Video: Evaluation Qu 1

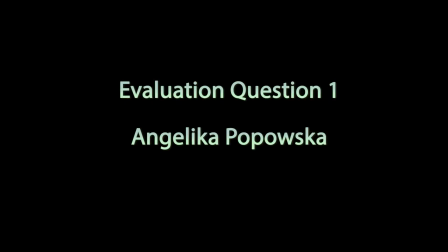0:00 As a part of my A2 coursework evaluation, I will compare the products we created, which is a documentary, a radio advert, and a double-page spread for a TV listing, to real media text.
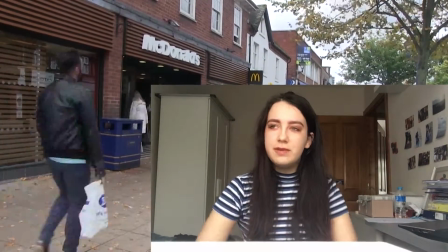0:11 The title of the documentary is Fast Food Generation,
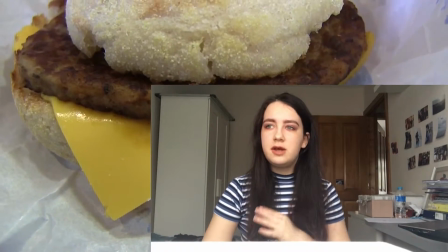0:14 and we focus on how fast food can affect teenagers in terms of their health and their academic performance.
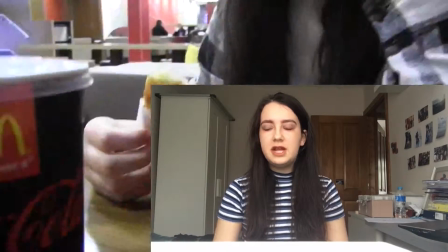0:23 Our primary target audience are teenagers aged 15 to 19, regardless of gender identity,
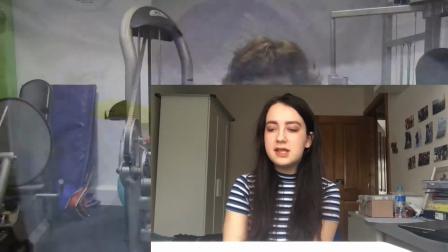0:29 and our secondary target audience are parents and teachers, as we thought they might be interested in the topic as well.
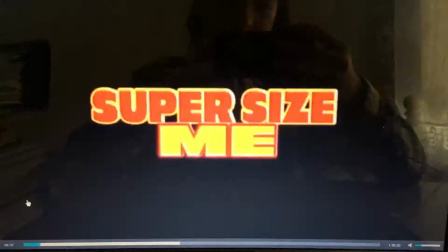0:36 I will compare our documentary opening to Super Size Me documentary.
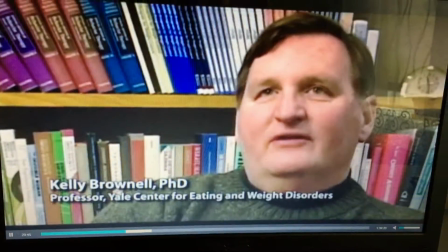0:41 The first thing I want to focus on is the use of experts.
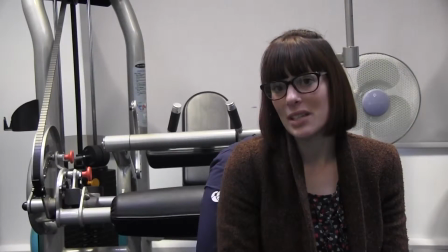0:44 So this is a clip from our documentary, which is a part of an interview with one of our experts, Charlotte.
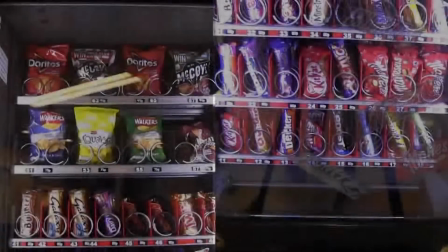0:51 She's a health and social teacher. And this is a clip from a real product.
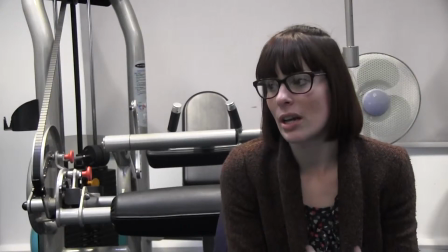0:56 Both of the interviews use the existing codes and conventions by including the expert name and their profession at the bottom of the frame.
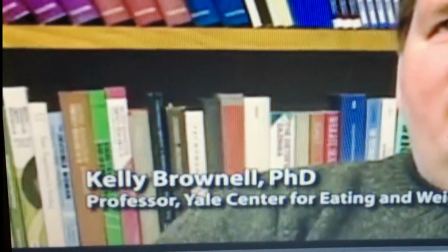1:03 In our documentary,
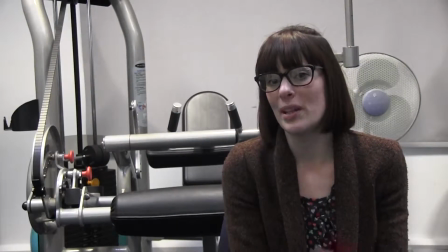1:05 we used a medium close-up shot and chose the gym as a location for a mise-en-scène to link it to expert's profession,
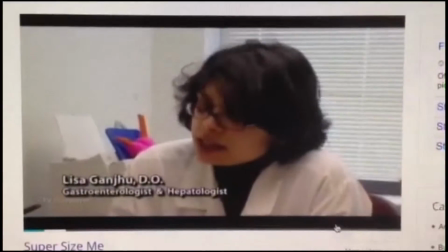1:13 and the real interview also uses a medium close-up and changes the shot to medium shot and
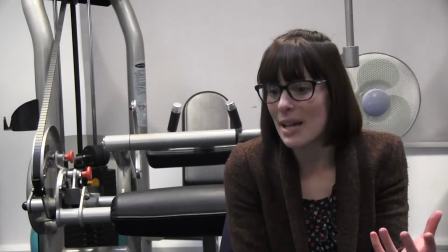1:22 a close-up, which is something we haven't done, and upon reflection I think we should have changed
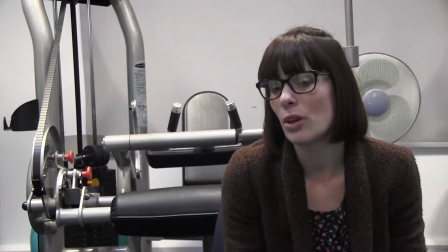1:30 the shots a bit to make it a bit more interesting.
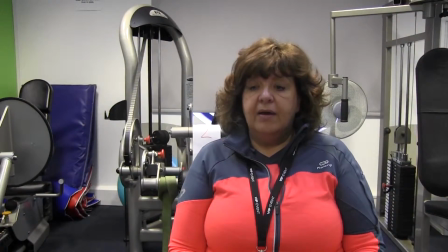1:33 Our expert interviews follow the kinds of conventions the same as the real documentary did. We filmed vox pops of students in college.
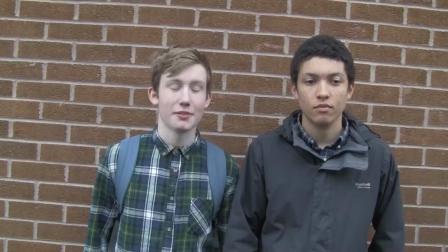1:43 We chose mise-en-scène location just outside of a brick wall, so we had a plain, consistent background.
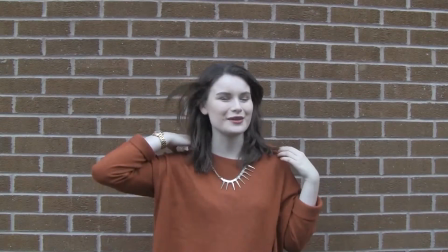1:50 Now upon reflection I think we could have used the location that kind of shows that we were in college in sixth form more, so like we could do it in front of the sign, maybe one of the vox pops, or more like in the canteens to again like link to the food theme as well.
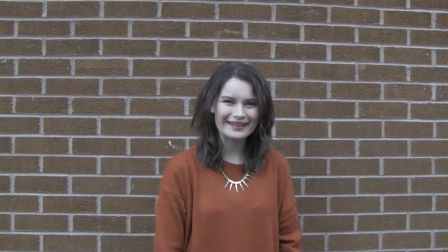2:06 But that's the background we chose. In the real documentary they decided to go for mainly McDonald's in the Super Size Me for the vox pops, just because they were creating this kind of image of the average American being outside of
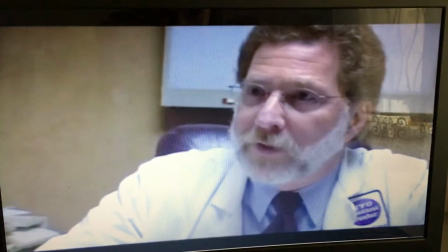2:24 McDonald's and the expert being like in the office in a more professional setting, which I think is a good thing.
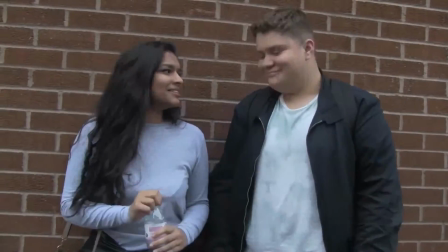2:31 We could have filmed some of vox pops outside of McDonald's, but then again we just tried to target teenagers and our target audience. That was who we were focusing on, and those people we could just easily find at college and ask them some questions. Something we could have done, which we haven't, is film vox pops with our secondary audience, which would be teachers or parents. I think they'll give a broader perspective and maybe kind of shift the representation a bit, so there wouldn't be such a big contrast between the students and the teachers, and who were also our experts. But basically we again followed the convention of using vox pops.
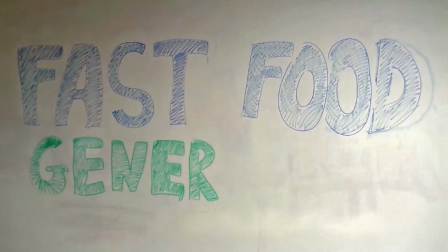3:09 For our documentary title we decided to write it on a whiteboard and added the letters together to create an interesting effect.
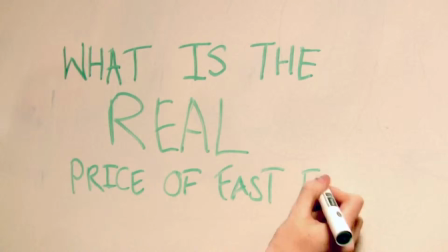3:17 I think compared to the more professional simple title of the real documentary, it made our documentary look more maybe amateur and homemade,
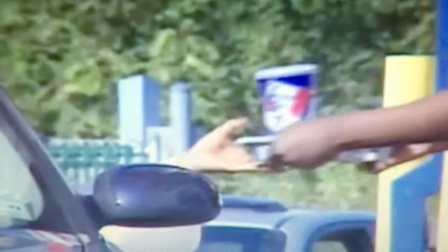3:24 which is not necessarily a bad thing, because a lot of our titles that we used were just kind of plain
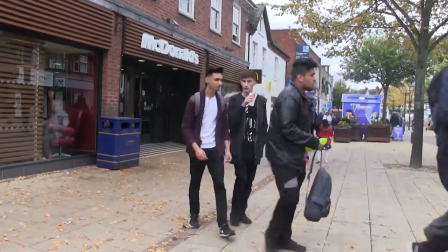3:31 still title over an image, or as well like the intro with our names.
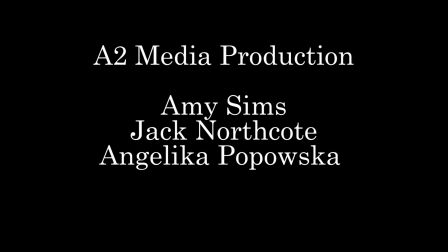3:37 So I think that kind of made it a bit more
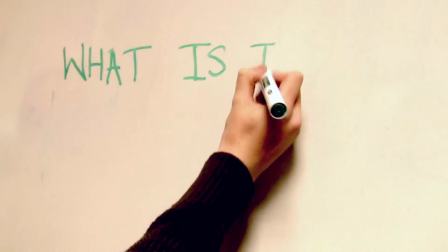3:42 dynamic, because it moves and it changes and you have the little like border thing, and the question at the end I think actually looks pretty good.
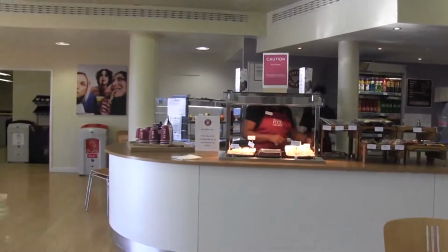3:50 Conventionally in documentaries some archival footage would be used.
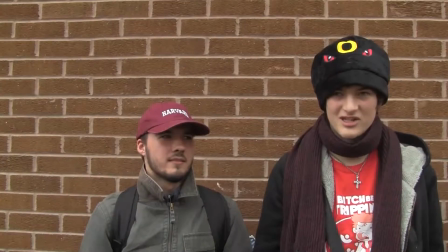3:54 However, in our documentary we didn't use any archival footage and we filmed all of the clips ourselves, as we didn't really find it useful to explaining our point.
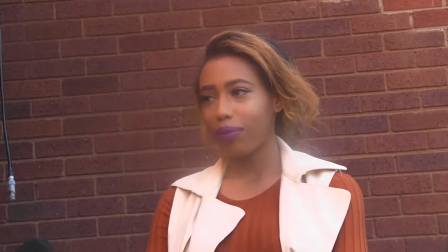4:03 However, upon reflection, I think that including archival footage and using that convention could have helped and improved the documentary,
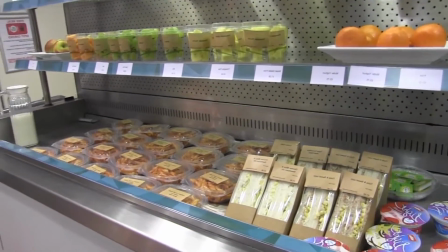4:10 as we could include more experts like Jamie Oliver, for example, or more diverse shot types or websites like McDonald's website or
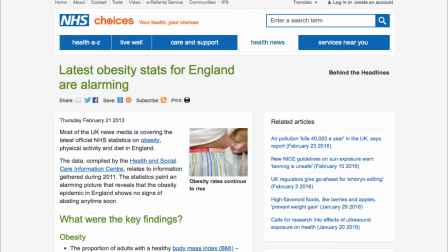4:19 NHS website to better maintain interest, to maybe improve some more perspective.
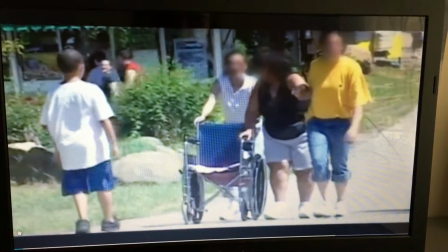4:24 In Super Size Me, it was mainly used to show medical case studies,
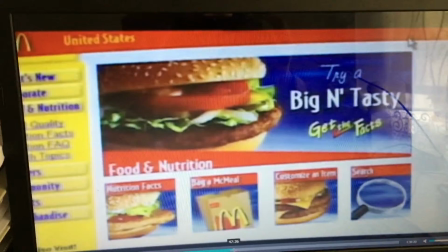4:28 the lawsuits, the McDonald's website, so I think we should have used this convention.
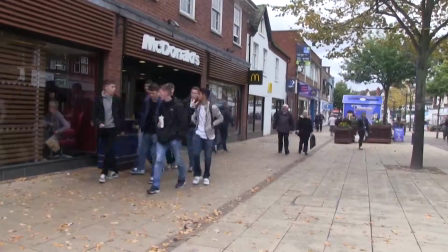4:33 We didn't use it. We didn't challenge it, we just didn't use this convention, which I think we should have done.
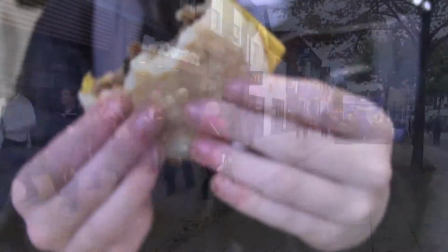4:42 But then again, we did manage to explain a point without using archival footage, and that was what made us not use it in the first place. Also because we had a lot
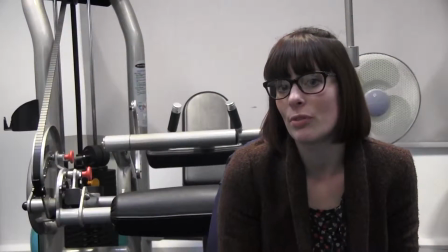4:51 of interview and vox pops that we really wanted to use in a documentary, so there was not much space to fit archival footage in.
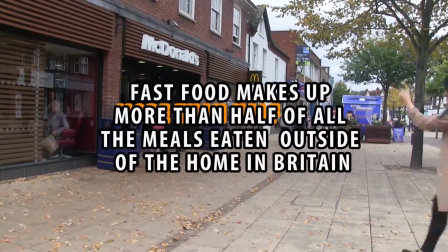5:00 Use of mise-en-scène in the documentary obviously creates meaning, shows the genre, the topic.
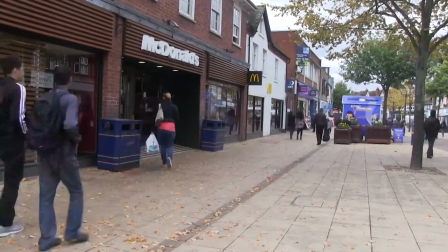5:06 You can see that in our opening clip, which is the McDonald's opening shot.
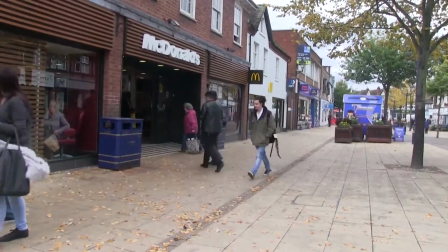5:11 We chose the location for a mise-en-scène to film this opening shot, as it links directly to the title and the topic of the documentary being fast food.
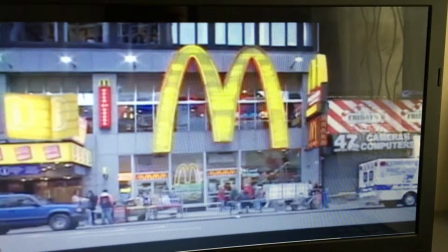5:20 And here is a clip from the Super Size Me Real documentary that used the exact same technique pretty much,
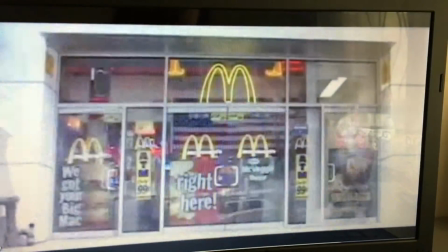5:28 which we kind of got inspired by.
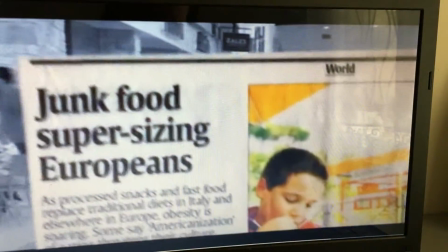5:30 And there is a McDonald's in the background and people walking by being sped up,
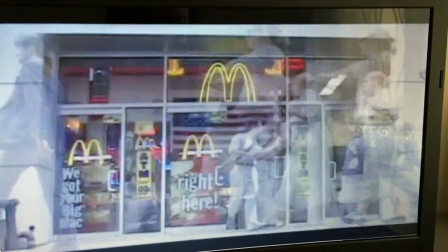5:37 which is something we've done as well, just in a bit of different shot and angle,
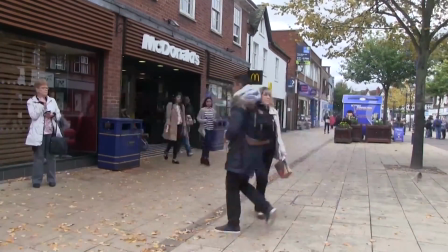5:44 maybe looking a bit more interesting, people actually walking in and out of McDonald's, not just walking past.
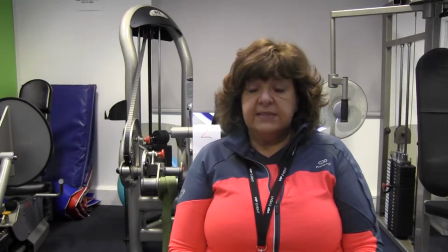5:50 Another parts of mise-en-scène that can be mentioned are costumes, which can be seen with our sports teacher wearing an actual sports kit and students wearing casual clothes.
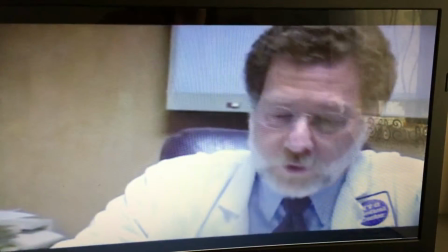6:03 Whereas in the actual real documentary, we can see that, for example,
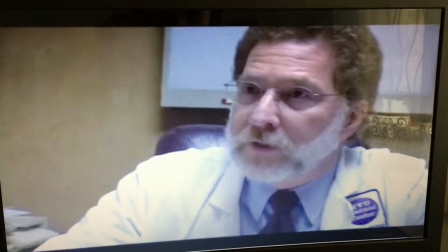6:06 when the filmmaker is speaking to doctors, they're wearing the doctor
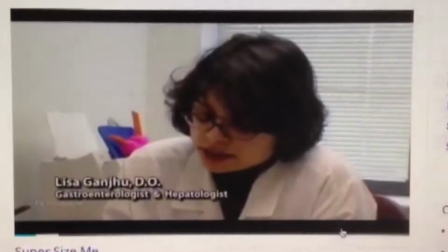6:14 attire and in the costumes, you could say.
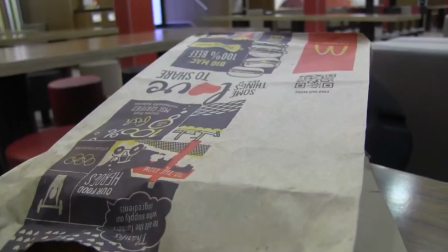6:18 We also use props, which were McDonald's meals and packaging, as well as oil, sugar, soda,
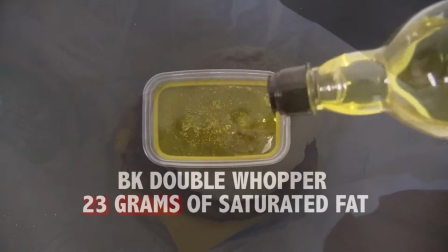6:27 and different containers to put the oil in and do the statistics and everything.
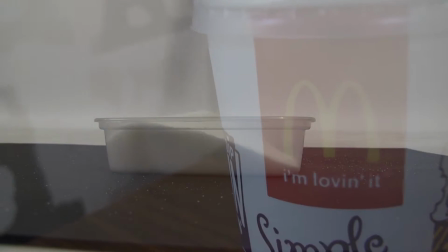6:33 Here are the clips from those.
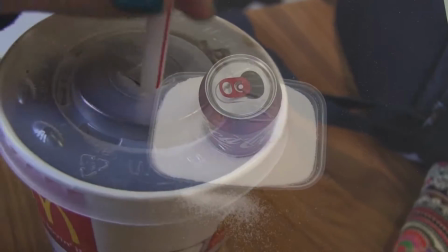6:36 We use them to create the meaning again, do some visual representation of what we're saying,
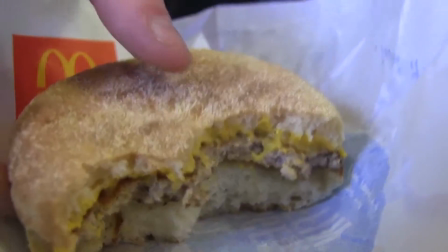6:42 and also make the documentary more interesting and keep viewers' attention, because for example, when the interview of Maxine is playing,
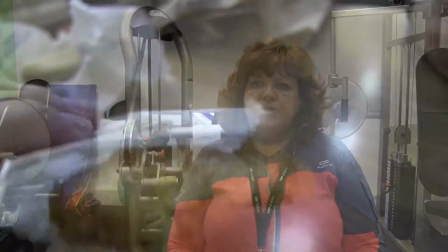6:51 in part of it we use the props that were filmed to kind of play over the interview,
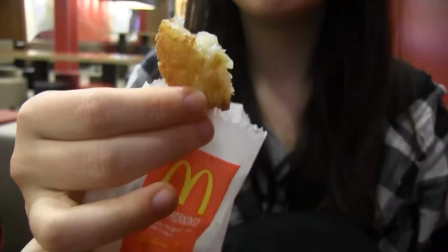6:56 to have her opinion and have this visual, more like fast-paced representation of just someone speaking in front of the camera,
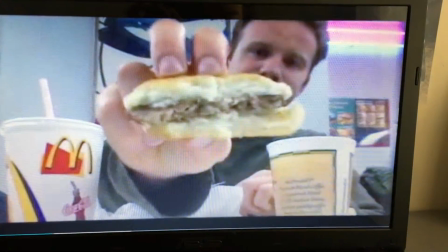7:03 which can get a bit boring. This is a real documentary clip, and you can see that they also use props,
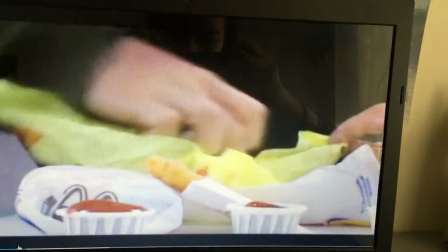7:10 which are again McDonald's meal and also different containers and things like that.
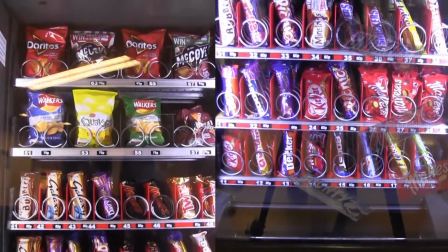7:17 There's no clear codes and conventions for documentaries in relation to mise-en-scène.
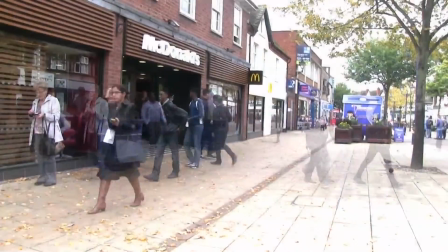7:22 However, it's a code and convention to just really pay attention to the mise-en-scène and make sure that it reflects the topic and what you're trying to say,
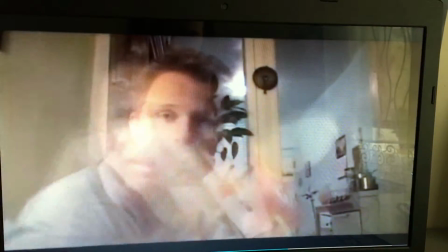7:28 and it would help the audience decode the preferred meaning reading of the documentary.
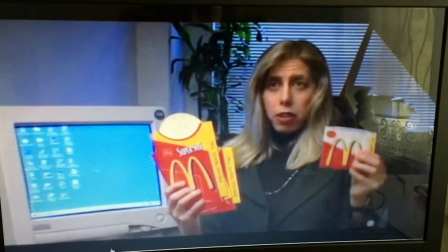7:35 So I think that way both documentaries follow this convention and use it to, again, convey the meaning.
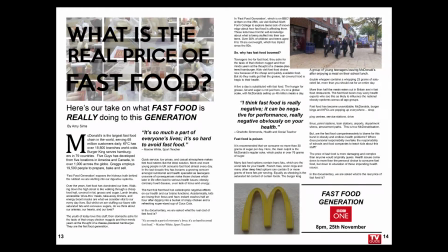7:46 In our double page spread, we used the question, what is the real price of fast food, as our headline, as it's a question using all of our products, linking them all together.
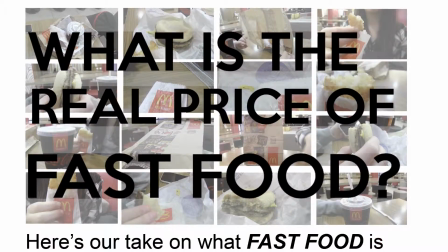7:56 The common convention for documentary TV listing is using the documentary title as headline.
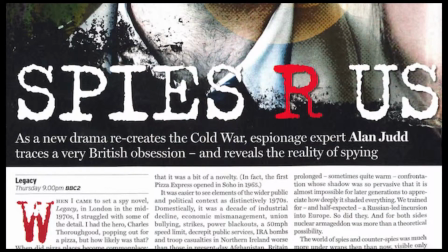8:03 However, we challenged this convention as we thought that the question would be more interesting and catch readers' attention.